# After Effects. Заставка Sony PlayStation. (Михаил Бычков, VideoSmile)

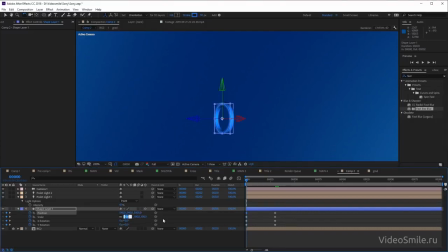16:29 Ну и масштаб вначале давайте сделаем по нулям тоже, чтобы мы не видели эту фигуру. Повороты тоже можно нулевые оставить. Так, сейчас я подсмотрю немножко свою шпаргалку. Да, давайте на 30 кадре сделаем следующее значение. Значит, по оси Z по позиции...
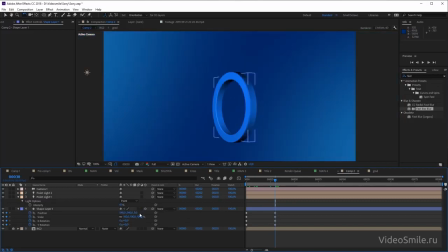16:47 То есть если 0 это вот это оригинальное положение, то здесь мы поставим еще ближе, чтобы она на нас как бы летела. Для этого мы в отрицательное значение ее вводим. То есть да, немножко нелогично, вроде ближе к нам и отрицательное так должно быть, но так работают координаты, с этим ничего не поделаешь.
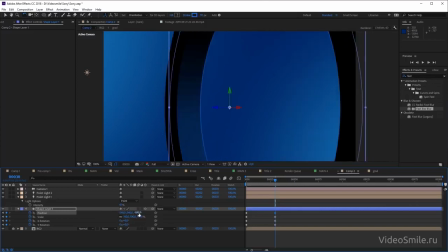17:03 И тут можно прям сильно-сильно на нас, например, там где-нибудь минус 1300.
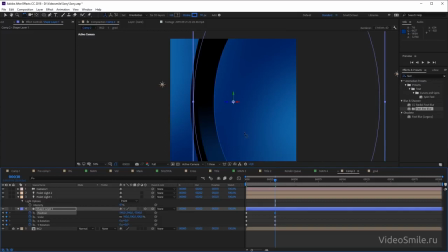17:11 Делаем. Нет, даже этого не хватает. Хотя это уже зависит еще от угла поворота. Потому что сейчас мы будем вращать X, Y rotation. Давайте попробуем тоже их немножко подбавить. Ну, поворот по X я сделаю где-то 20 градусов. То есть он слегка отклоняется. А вот поворот по Y сделаем побольше. У меня в оригинале там 166 было.
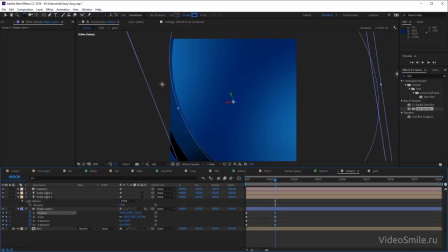17:30 Но видите, все равно даже этого не хватает. Поэтому можно тогда по оси Z еще ближе. Еще сильнее на нас увести, вот примерно так. То есть главное, чтобы в конце этой анимации мы не видели эту фигуру, чтобы она пролетела на нас и все, где-то закончилось.
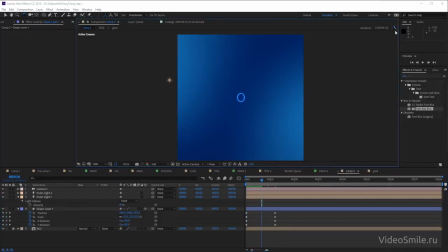17:47 Так, смотрим. Да, кстати, чтобы ускорить еще проигрывание, можно нажать вот сюда и сделать качество просчета поменьше. Но это у тех, у кого компьютеры слабые. Так, летит это кольцо.
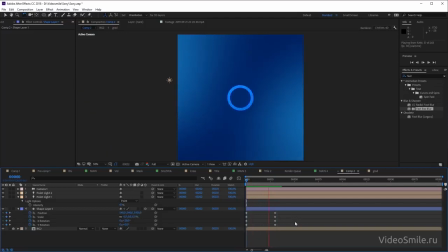18:03 Ну да, вот такая динамическое такое проявление. А еще можно сделать что? Можно выделить начальные ключи и нажать, например, F9, чтобы они начинались плавнее и потом постепенно-постепенно ускорялись и летели на нас.
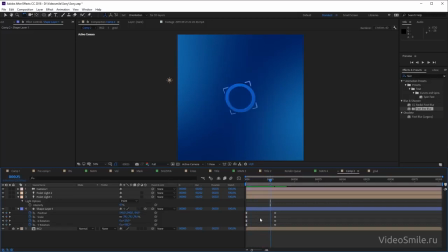18:19 И также, чтобы масштаб закончился где-нибудь пораньше. Давайте его сдвинем. Так, может быть...
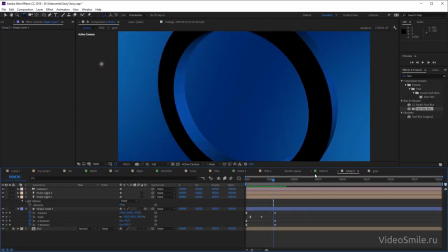18:35 Так, видим, что у нас в конце кольцо становится черным, значит, нужно поправить положение источника света.
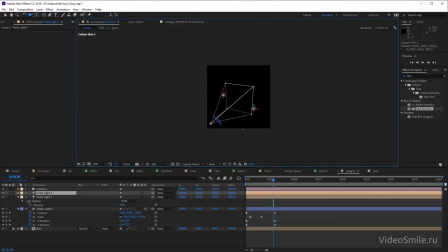18:42 Опять же, выходим из нашей камеры на какой-нибудь Custom View. Мне сподручнее всегда использовать Custom View 3, не знаю, просто как так повелось, наверное.
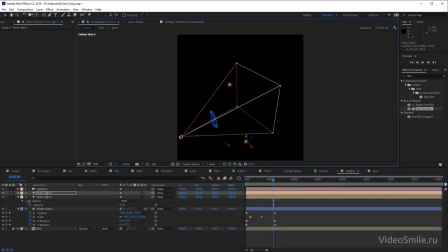18:51 И давайте этот источник света пододвинем. То есть наша задача, чтобы в конце он тоже освещал мою фигуру.
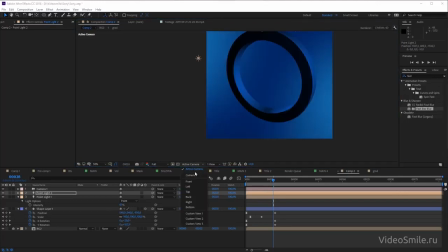19:02 Так, хватает немножко.
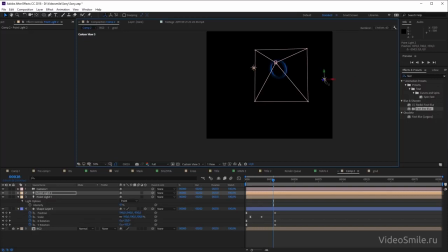19:08 Пододвинем вниз. Вот уже свет пошел, видно. Так, ну вот как-то так примерно.
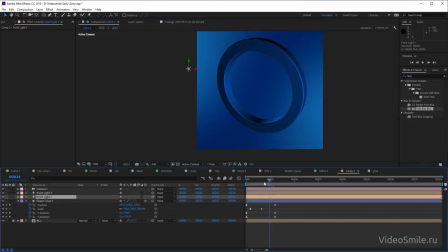19:20 Так, смотрим. Плюс всегда можно еще заанимировать интенсивность самого источника света. Скажем, здесь мне, например, кажется, что 40 это мало. Я могу сюда сделать побольше.
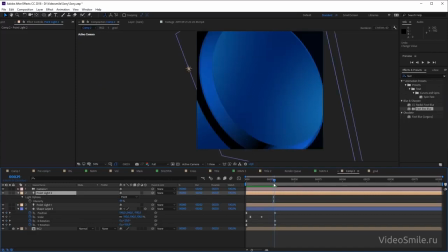19:36 И, например, на подлете, когда эта фигура уже вот последний кадр, чтобы здесь не было черноты, да, мы просто увеличиваем интенсивность. Ну, опять же, вот эта чернота возникает только из-за позиции.
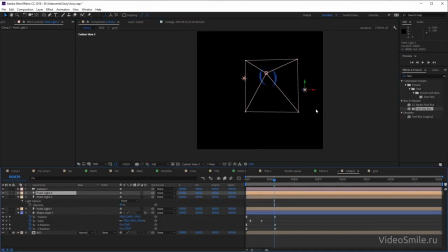19:48 То есть здесь, наверное, даже было бы легче создать дубляж этого источника света, пододвинуть его вот сюда, опустить вниз.
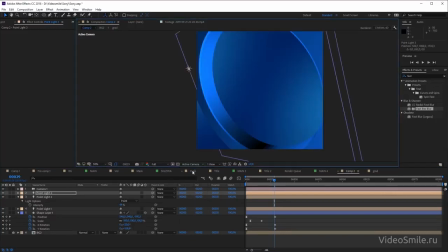19:57 так, чтобы не было черноты вообще ни в один кадр и ни в один момент времени. Ну да, и видим, что сейчас опять идет пересвет,
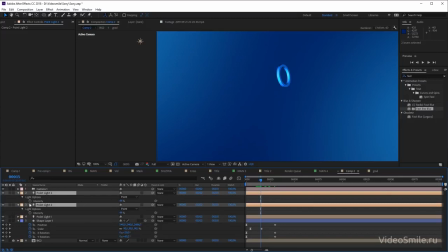20:08 поэтому здесь я бы заанимировал прозрачность, интенсивность этих источников света. То есть здесь она под конец, там, скажем, 40%, а в начале она поменьше будет.
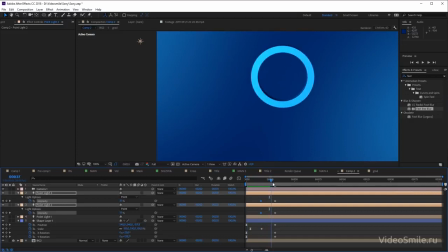20:25 То есть главное следить, чтобы фигура не была слишком сильно пересвечена и чтобы не было черных участков.